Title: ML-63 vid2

A shot of rain falling could be an establishing shot, followed by more and more detailed look at the rain, culminating with individual raindrops falling. Point of view shot. Point of view shot, also known as POV shot or subjective camera,
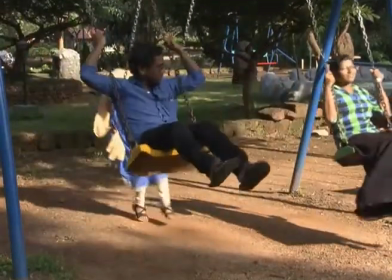(4:21)
is a short film scene that shows what a character or the subject is looking at,
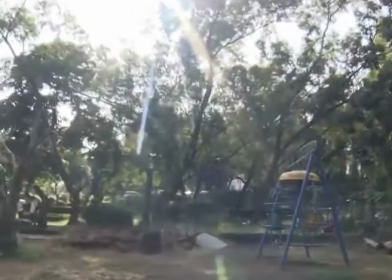(4:29)
represented through the camera.
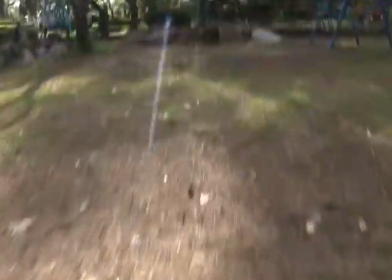(4:30)
It is usually established by being positioned between a shot of a character looking at something and a shot showing the character's reaction. See short reverse shot. The technique of POV is one of the foundations of film editing. A POV shot need not be the strict point of view of an actual single character in a film. Sometimes the point of view shot is taken over shoulder of the character or third person, who remains visible on the screen. Sometimes a POV shot is shared, dual or triple, that is, it represents the joint POV of 2 or more characters.
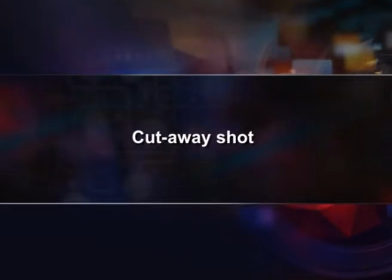(5:12)
Cutaway shot.
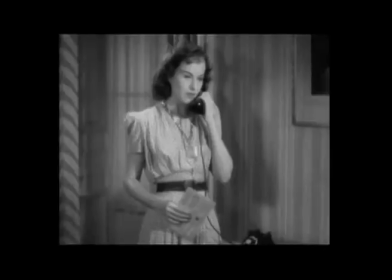(5:13)
In film and video, a cutaway shot is the interruption of a continuously filmed action by inserting a view of something else. It is usually, although not always, followed by a cut back to the first shot. When the cutaway avoids a jump cut, the cutaway shot does not necessarily contribute any dramatic content of its own, but is used to help the editor assemble a longer sequence. For this reason, editors choose cutaway shots related to the main action, such as another action or object in the same location. Cut in, like a cutaway, but specifically refers to showing some part of the subject in detail.
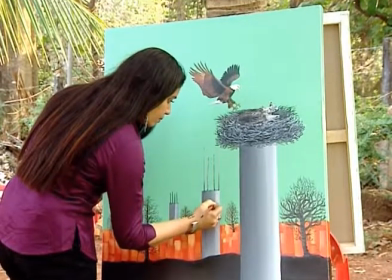(5:58)
It can be used purely as an edit point or to emphasize emotion, etc.
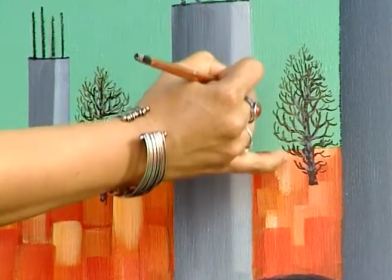(6:04)
For example, hand movements can show enthusiasm, agitation, nervousness, etc. Two shot. There are few variations on this one, but the basic idea is to have a comfortable shot of two people,
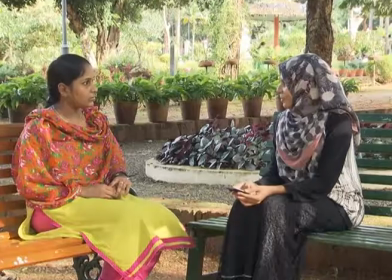(6:20)
often used in interviews or when two presenters are hosting a show.
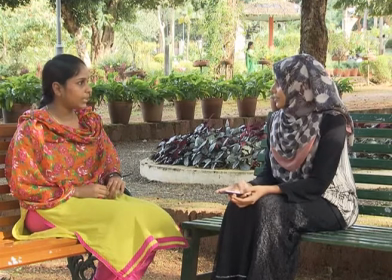(6:25)
A one shoot could be a mid shot of either of these subjects. Two shot is good for establishing a relationship between the subjects. It is a good way to follow the interaction between the two people without getting distracted by their surroundings. Noddy shot. Common in interviews, this is a shot of the person listening and reacting to the subject.
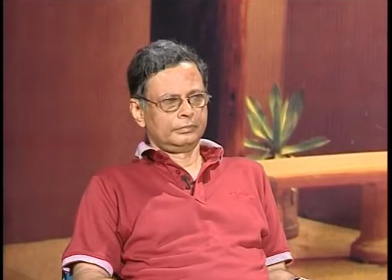(6:49)
In fact, when shooting interviews with one camera, the usual routine is to shoot the subject for the entire interview and then shoot some noddies of the interviewer once the interview is finished. The noddies are edited into the interviewer later.